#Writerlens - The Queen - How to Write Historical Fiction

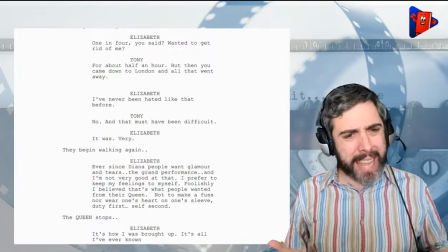(28:47)
But it makes sense that she would need to unpack this,
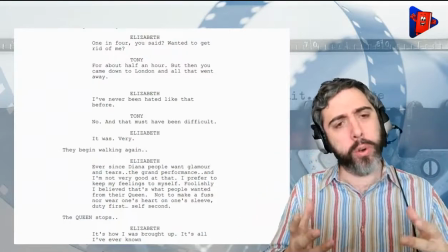(28:52)
even though this might feel very on the nose and direct and something that writers get nervous about,
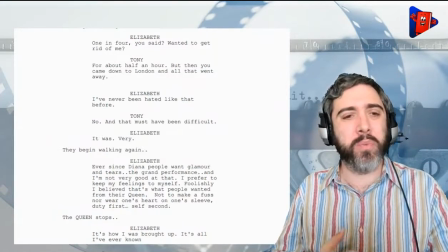(29:00)
because, she really just needs to process. And Tony Blair has become a little bit of her psychiatrist throughout this whole thing. He's really earned that level of trust. And you can also see how she has opened herself up to him throughout the process, right?
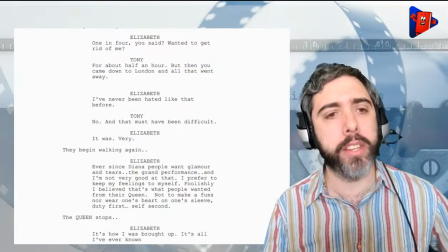(29:17)
And you also will see how I talked about last week with the protagonist defeats the antagonist and then the relationship character comes in.
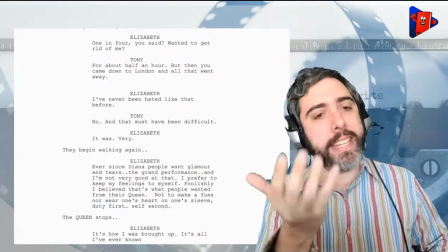(29:25)
Yeah, you see it here too. The antagonist, Tony Blair's wife, defeated.
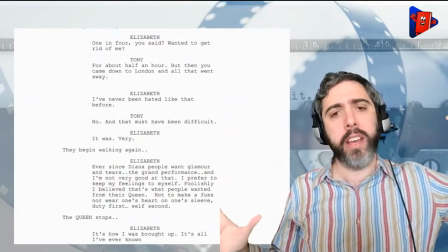(29:30)
Tony Blair comes in, and he and Elizabeth have this great conversation,
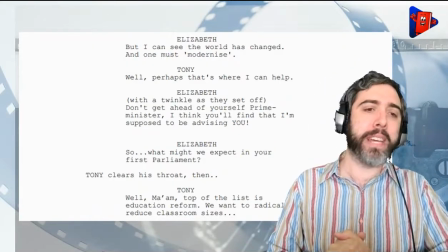(29:34)
and they more or less end up with this is going to be the beautiful beginning of a beautiful friendship, which is a great way to end a story.
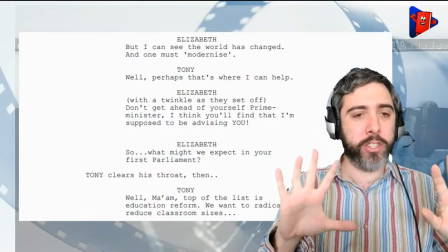(29:41)
When you end up with the protagonist and the relationship character kind of walking away in the sunset, it often works really well.
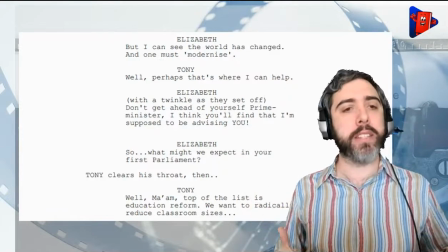(29:48)
Because again, it shows you the protagonist has embraced a worldview that will make sense to them.
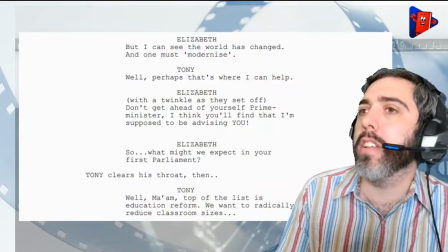(29:53)
It gives you a sense of peace. So you see Elizabeth, but I can see the world has changed and one must modernize.
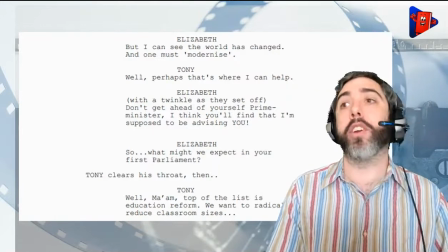(29:59)
Tony, well, perhaps that's where I can help. Don't get ahead of yourself, Prime Minister. I think you'll find out that I'm supposed to be advising you.
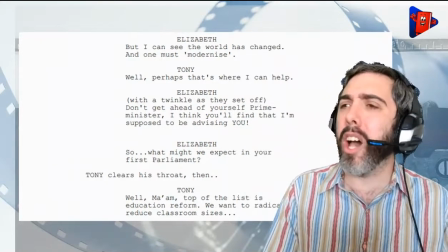(30:05)
So get a little bit of playful banter going on. So what might we expect in your first parliament?
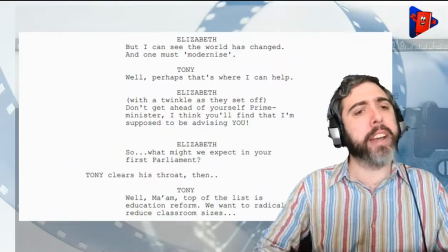(30:11)
And then he just goes on to talk about reducing classroom sizes. It doesn't really matter. You just get the idea of where the relationship is going to go from here.
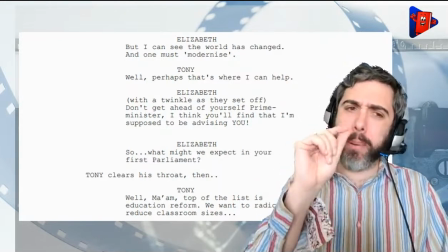(30:19)
And it is a little bit of a piece of
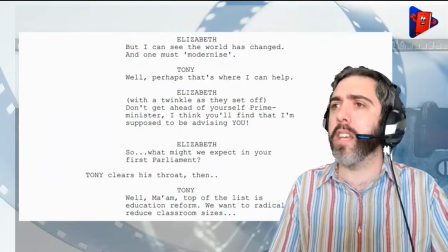(30:24)
like a nugget for the audience to hold on to because Elizabeth is saying, I can see where I must modernize.
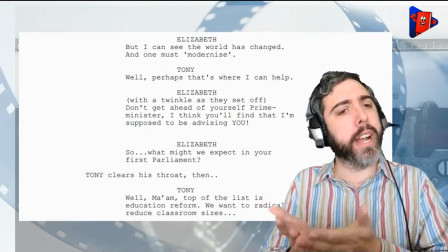(30:31)
And it does make you wonder, well, what is her next step? What other things might she change?
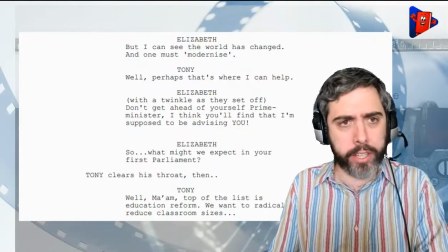(30:36)
So it's enough to let you see that the character hasn't reached the end of their goal and it's just frozen, that the story is going to continue. And that can be a great way of ending your story, giving your audience something to latch onto. So, that was a lot of ranting about the Queen. As you can tell, I'm very passionate about this film. I thought it was terrific when I saw it. I love anything that's a good political pot boiler with well-drawn characters, which this certainly is. Nominated for Best Picture, Best Screenplay, so very well regarded. And like I said, the reason why Peter Morgan ended up with The Crown, which is also an excellent television show. Oh, thank you, Aaron. I'm glad you found it fascinating. Now, did any of you have any thoughts that you thought of when viewing this piece, or any of my comments that made you wonder, questions or thoughts from anybody? I might have made you speechless. I certainly hope not. I really like the breakout character types. Yes, I have found that is very beneficial to me as a writer. And I know writers will sometimes kind of flinch when you start talking about things like that because they can kind of feel they get boxed in. But the point of something like that is not so before you write down your first sentence of your first draft that you had to mark out all those 8 characters and really put people in a corner. It's just something that when you're done with a first draft, you could look at and make sure, you can maybe enhance because you'll find, especially since we do a lot of things subconsciously, you probably did throw in a lot of that just by default, but you can enhance it. You can be like, oh, this person really is that emotional character. I'm going to boost it up a bit. Is this another example of the heroine's journey or virgin's promise alternative view of the mythic structure? Interesting. I'd have to think about that one. It helps to understand how a dialogue may sound along with the various interactions. Yeah, it can really help when you do a scene, right? Because when you do a scene and you know it's going to be like an exposition scene, obviously, anytime you can throw that opposing force into an exposition scene, it's going to be much more interesting.